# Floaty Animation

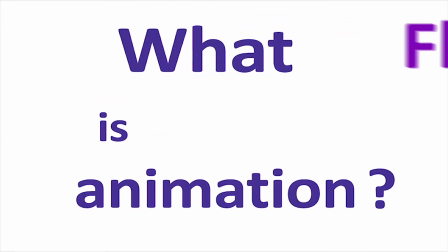[0:01]
What is a floaty animation?
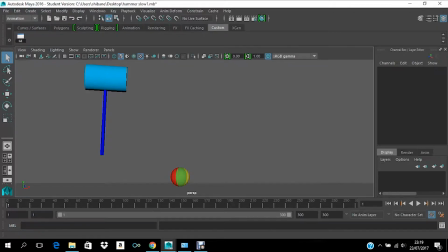[0:06]
Before I tell you what is a floaty animation, let's watch this animation.
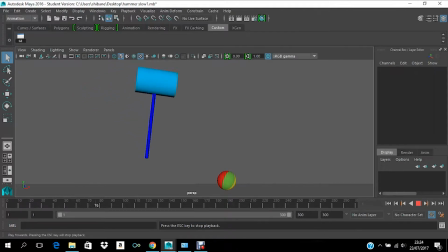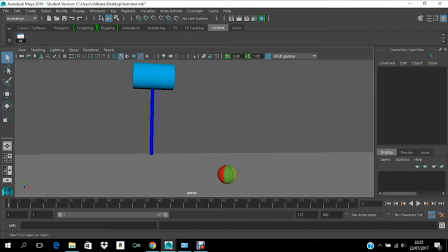[0:37]
And next, I will show you another example. Now, did you notice any difference? Yes.
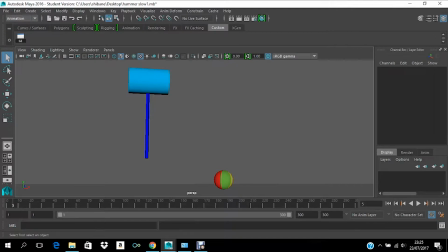[0:54]
One of them, the first one that I showed you, was really very slow. Now, coming to the question that we asked at first, what is a floaty animation?
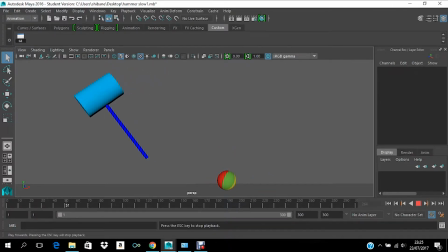[1:07]
A floaty animation happens when the timing is really slow and the animation looks very floaty. Now, the question is, how can it be solved? Well, as you know, I have said the main problem is the timing.
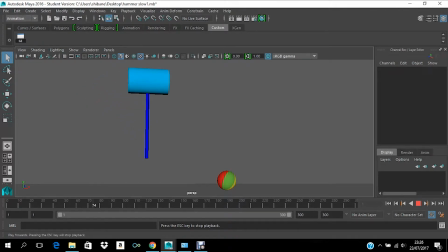[1:26]
So we need to adjust the timing of the animation. Now, if we go back to the traditional animation and if you think like this, in order to do a 2D animation, a hand-drawn 2D animation, you had to draw all these 50 frames of going back.
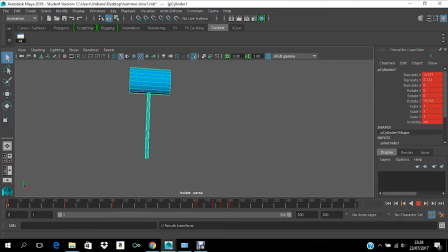[1:44]
Could you imagine it? You would never like to draw it. So thus, you would draw lesser drawings, and thus there will be hardly any problem with the timing.
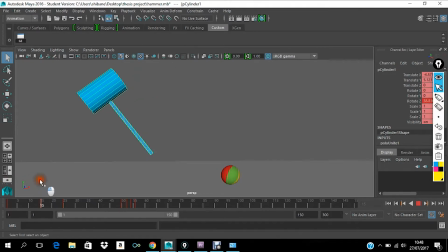[1:54]
In order to have a better timing, you can't really decide one final time that this is my keyframe and I will animate till this one. You have to experiment it. You have to go forward and backwards in order to see if your animation is really at the right place.
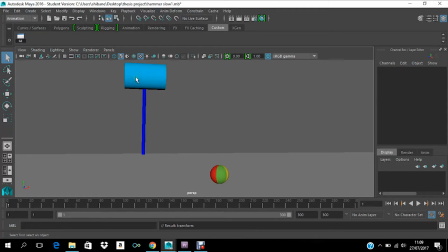[2:12]
In this animation, we'll first watch the hammer, which is
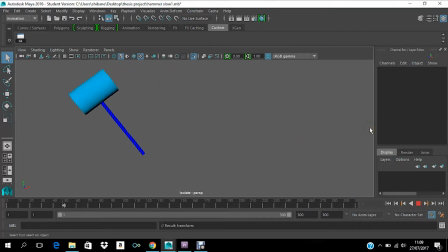[2:19]
which goes back really slow, and the whole motion is slow as well. So let's check how many gaps of frames does it have in order to go back. It has 50 frames to go back and another 40 frames to come back and another
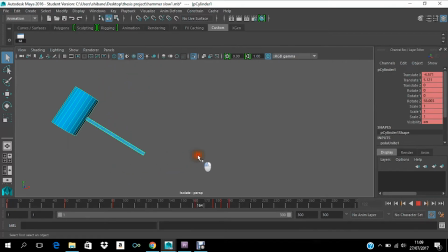[2:34]
150 frames to just come backwards and then to move forward another 20 frames. That makes it really slow. Now let's go and watch the animation that is faster.
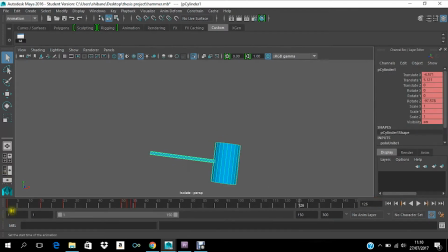[2:49]
So in this case, the hammer goes back in just 15 frames, then moves forward in 25 frames, and then goes back in another 25 frames, and then comes in front where it tries to hit the ball.
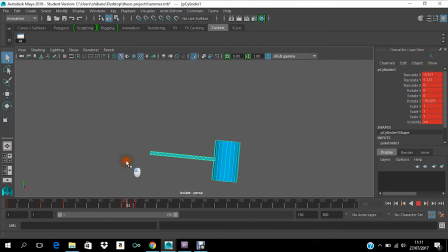[3:07]
It just takes a gap of one frame and then hits on the ground, and then bounces back, which has just a gap of one keyframe for each. But for the slow animation, even the bouncing has a larger gap of keyframes than the faster one.
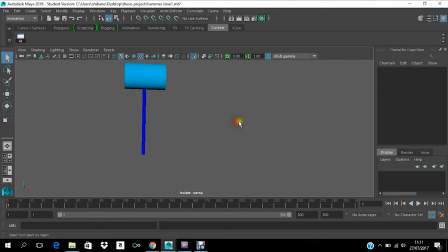[3:26]
So that makes the hammer movement very slow. Now let's come to the ball.
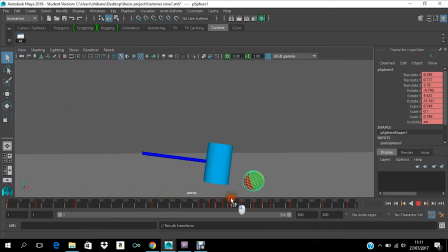[3:32]
The ball reacts to the action very slow as well. Let's watch the animation again. The ball is reacting to the hammer very slow as well as the hammer.
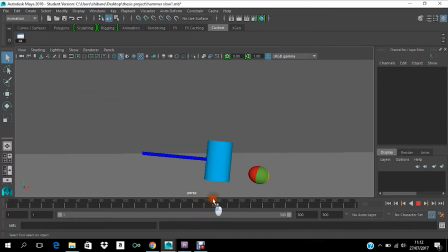[3:46]
So when it jumps up, it doesn't look like as if it is jumping really fast in order to save itself. That's what the action means. So the weight of the ball is also not clear because of the timing.